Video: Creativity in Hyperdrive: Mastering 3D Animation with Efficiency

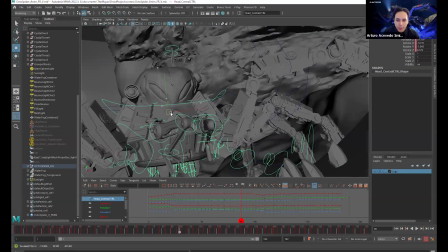(28:23)
So if I move this guy around, you'll notice how all the legs respond to that.
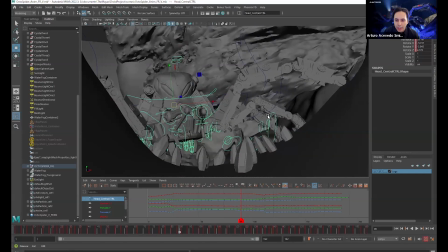(28:28)
And that's what IK is great for.
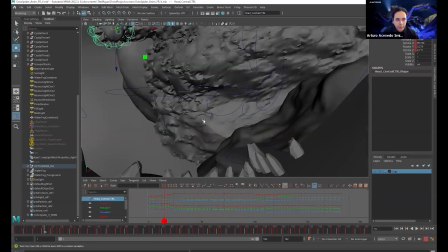(28:34)
But where you don't use IK is when you're floating around, jumping,
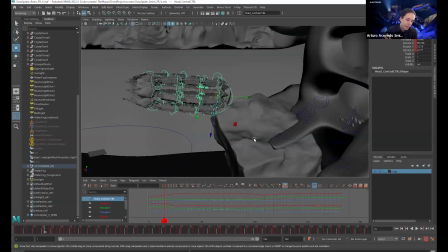(28:39)
moving the character around, and any of its limbs don't have to react to the terrain. So here in this case, when it's swimming,
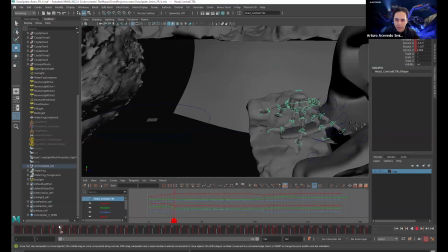(28:48)
you'll see how I have it come out of the swimming pattern with all the legs swooping out and landing there.
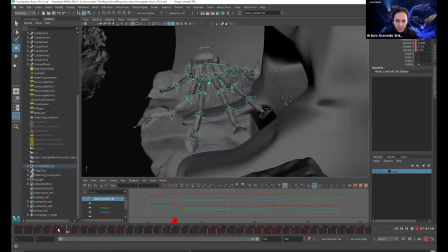(28:56)
Now, as they land, they switch to that IK.
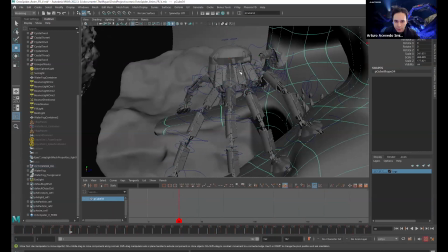(28:59)
And the way you control IK as well is, not just by it responding, but you can also move controllers here.
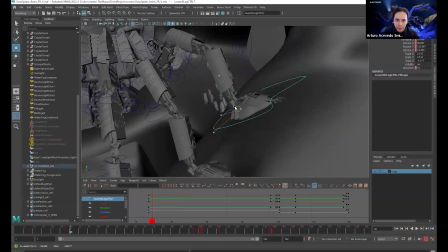(29:08)
So let me go ahead and move this. You'll see how as I move it, it'll move the leg.
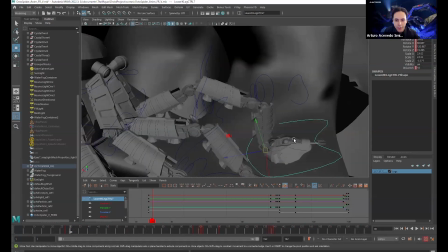(29:14)
And then in my case, I ended up jerry-rigging 2 IKs together so that one of them can move the leg,
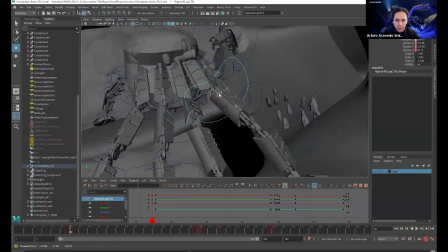(29:20)
and then the other can slide the leg where it needs to be.
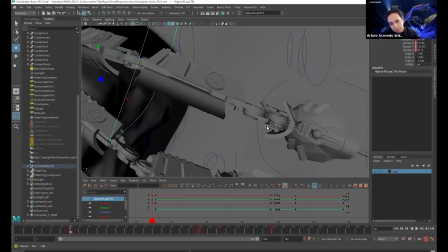(29:24)
And I did that because you'll notice how really the turning for my leg only goes vertical.
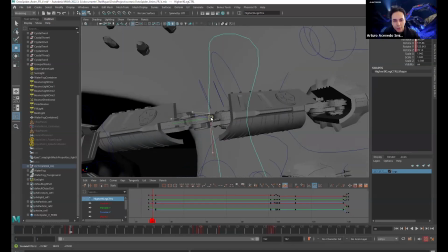(29:32)
There isn't really room for any horizontal movement in these chains. So I would use this to line it up so that I wouldn't break that element of it.
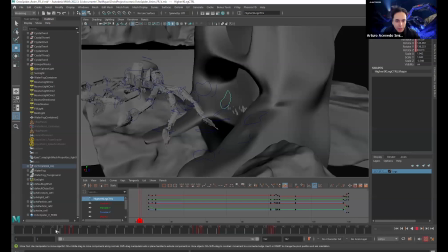(29:42)
And then when it's being controlled through FK, what you have is it moves more like you would move a toy.
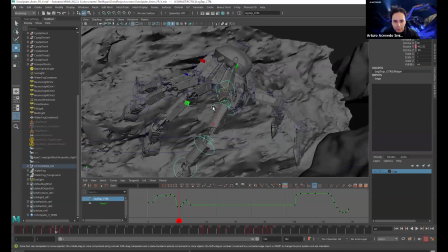(29:49)
So the body will move, and then you can come in here and move this section of it.
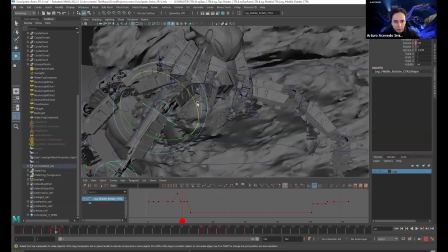(29:56)
And I have a control for every rotation that ends up happening.
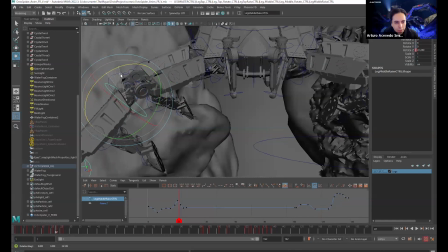(30:04)
See? And as it rotates where it should be rotating.
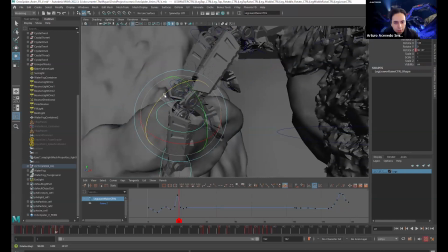(30:11)
And this is all done through constraints.
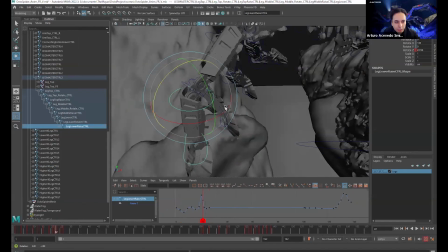(30:14)
You can see here in the hierarchy how I have that control is under that one, which is under that one,
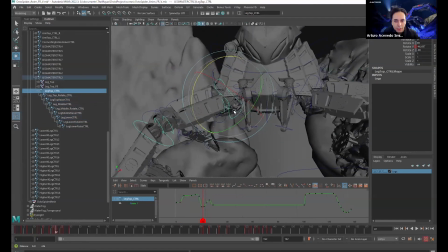(30:22)
so on and so forth, all connected to the leg top control, which are all connected to this control,
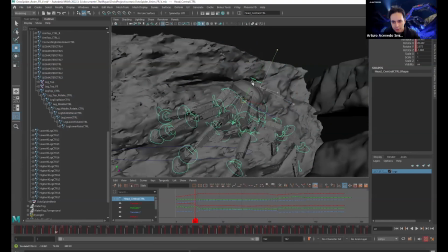(30:28)
which if I move this, it's going to move the whole character.
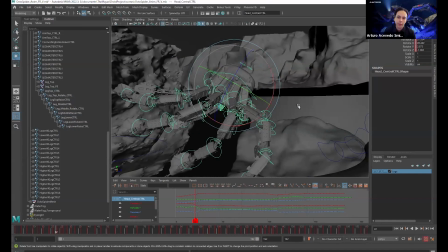(30:32)
And this is how all characters, everything you see in movies, in visual effects, this is pretty much how they're set up.
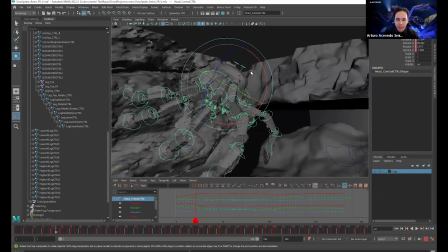(30:42)
There's a million different ways of doing and executing the same thing, but the principle is always the same.
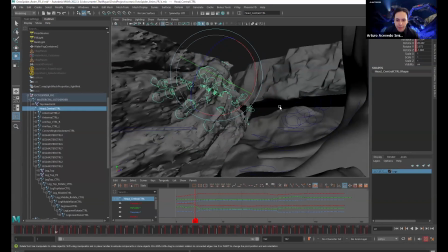(30:49)
And so that is what I have here.
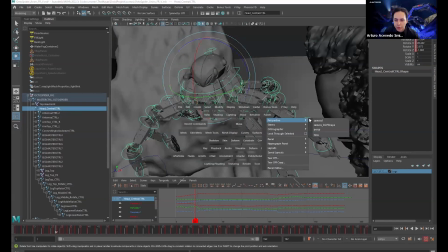(30:55)
Let's show you.
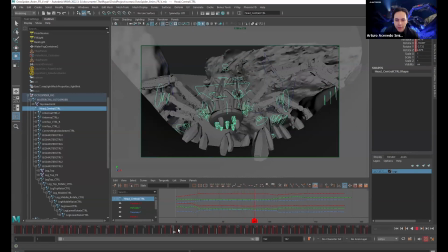(31:00)
So when I was making this, in terms of the camera, the reason I leave it here and it just sort of moves and pans down with the droid and then it goes up is because you need to convey,
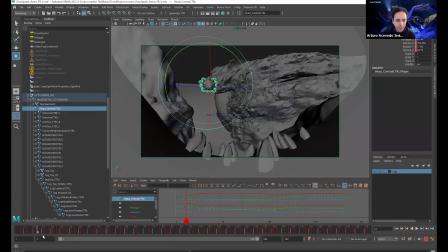(31:15)
we only had 8 seconds to convey what the droid can do in the animation, or just what the droid can do in general. So if you have one camera shot for all of this, then it's going to be a lot easier for the audience to take in all the information that you're giving it visually as to,
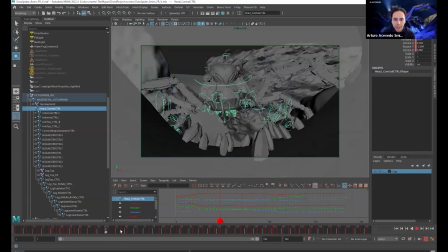(31:33)
okay, so first the droid is swimming, it can land, it can grab kyber crystals. That's how this part of it functions, goes in, places the kyber crystals, and then jumps out, gets out of there. Originally, this took a lot longer, so I had to shorten it because by this point we were already at 8 seconds.
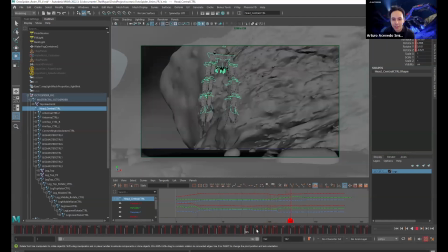(31:53)
So, and we needed a lot more time because I wanted to show it coming out and landing.
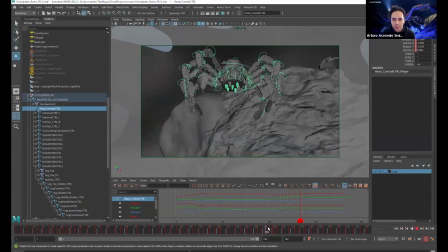(31:57)
You'll notice this pose here that it does before it lands. That's usually how spiders actually end up jumping, and they end up curling their legs like that when they jump sometimes.
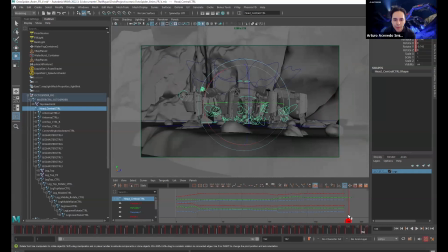(32:11)
So there's the landing, and then it ultimately transforms. And you don't really notice it in the animation, but it's in there.
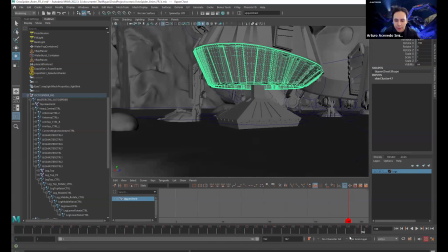(32:20)
This little wheel that comes down here is the same as R2D2's.